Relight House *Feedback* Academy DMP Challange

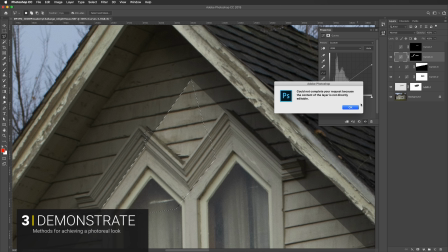2559s
So if I cut that out and then fill it, with white.
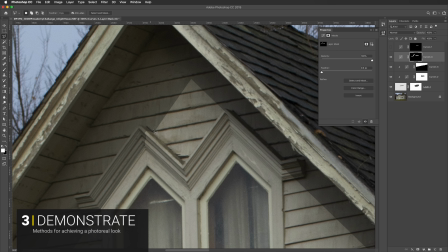2567s
So now when you look at that, that's way more believable of how that's falling over the shape than having it be straight across there. So you look at this area here where it's cutting it straight across or you look at this
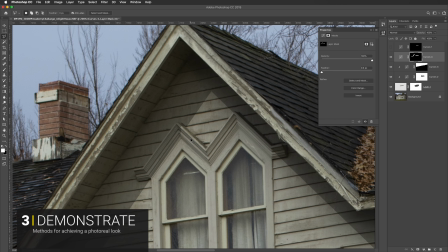2581s
where it's falling over that shape and it's a lot more believable.
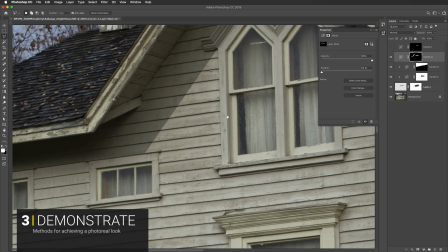2586s
So putting in the effort to put in these shadow shapes is really important and to be detailed.
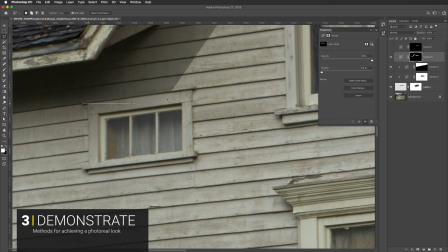2594s
So you could come in here and put some more extreme shadow shapes under here, you know,
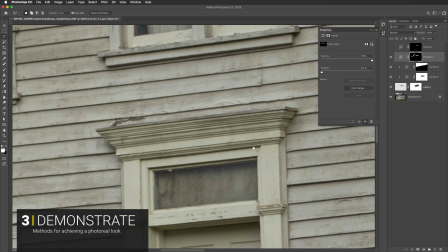2602s
and underneath all of these surfaces, all across here.
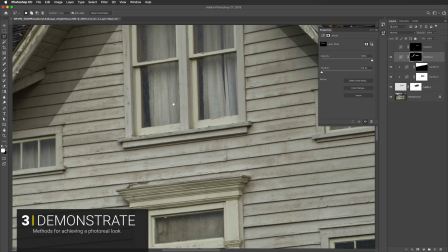2608s
And so where you would look at this, and maybe you initially looked at this facade of this house, and you're like, oh,
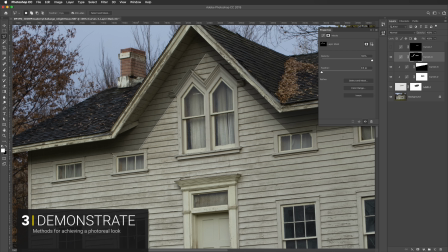2617s
it's totally easy you just go boom boom boom yeah there's your
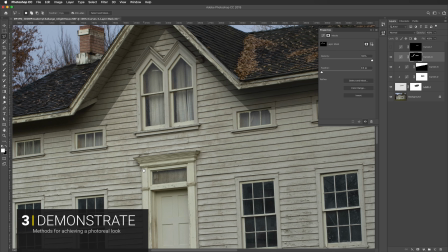2623s
shadow you know that's my shadow mask I don't need to do anything else to it but then there's all
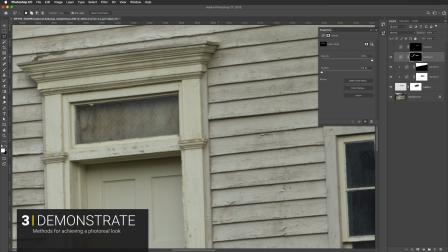2628s
these areas in here that would need some shadow shapes too you know
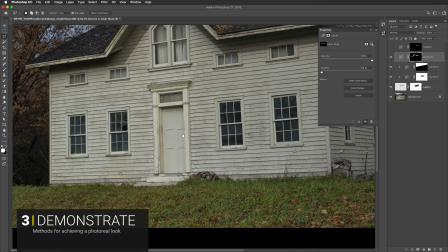2634s
so that you're consistent in in the shadows because there's going to be little things casting
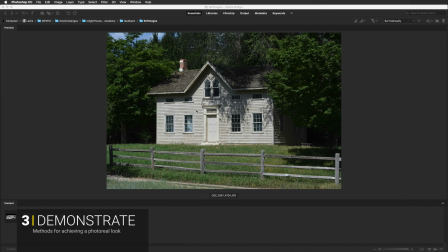2640s
on the surface here again if we take a look at this image then you'll
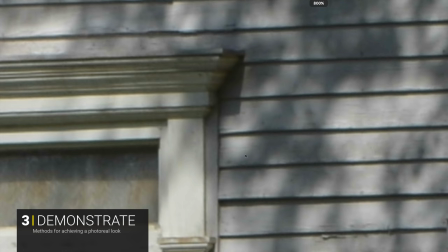2646s
see let's zoom in here you'll see all these little shadow
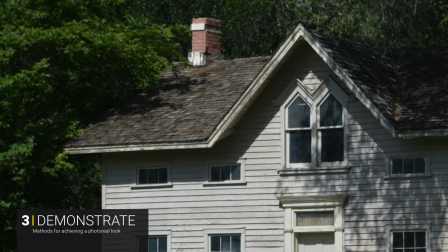2651s
shapes all of these shadow shapes coming up
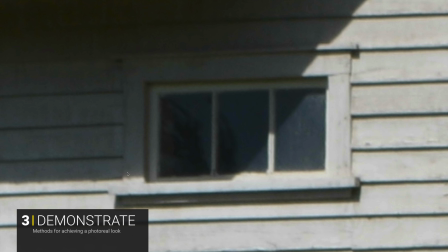2657s
here and going across and they're pretty intricate and a lot more
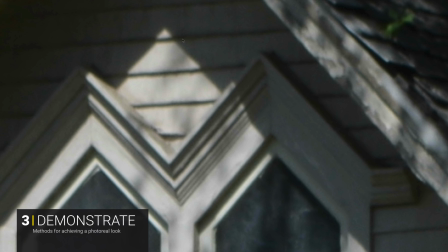2663s
complex than you would have first thought on there even to the point where it's going up
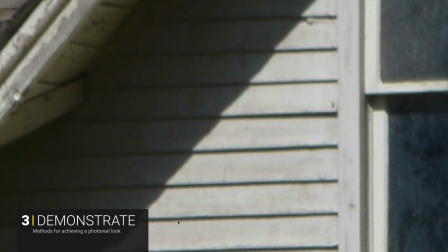2669s
and down up and down up and down through all of these these slats of wood that we
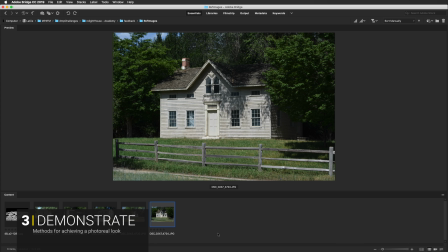2675s
have here. So this is the end of our exercise feedback video.
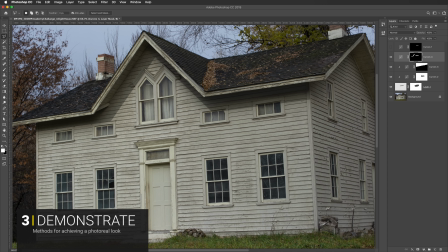2683s
I hope you enjoyed it. It's a lot to get through but as you go through these exercises you're going to learn a lot more and more about how to use Photoshop to create photoreal imagery and I highly encourage you to go back now that you've watched this feedback video,
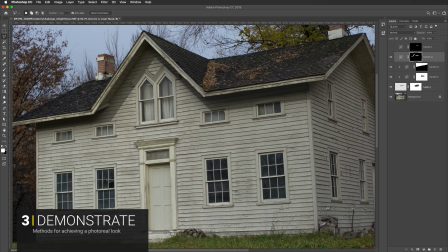2701s
fix all the issues that you have, and get a really nice solid image. And do it so that you can learn the process and that you could do it on future things.
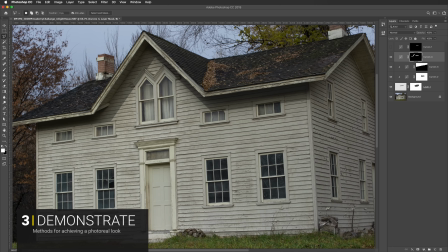2716s
And the things that you learn here, you can pour over into a new challenge and to be able to really nail that new challenge because you've learned so much here.
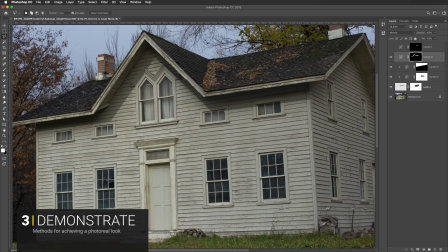2729s
So I highly recommend, like I said, to go through and redo your assignment and learn as much as you possibly can. And I'd like to say thanks to all those who participated. It's fantastic.
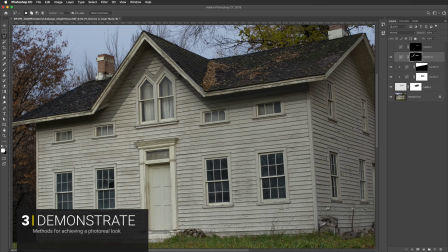2742s
I love doing these DMP challenges and I hope that you find them informative and challenging.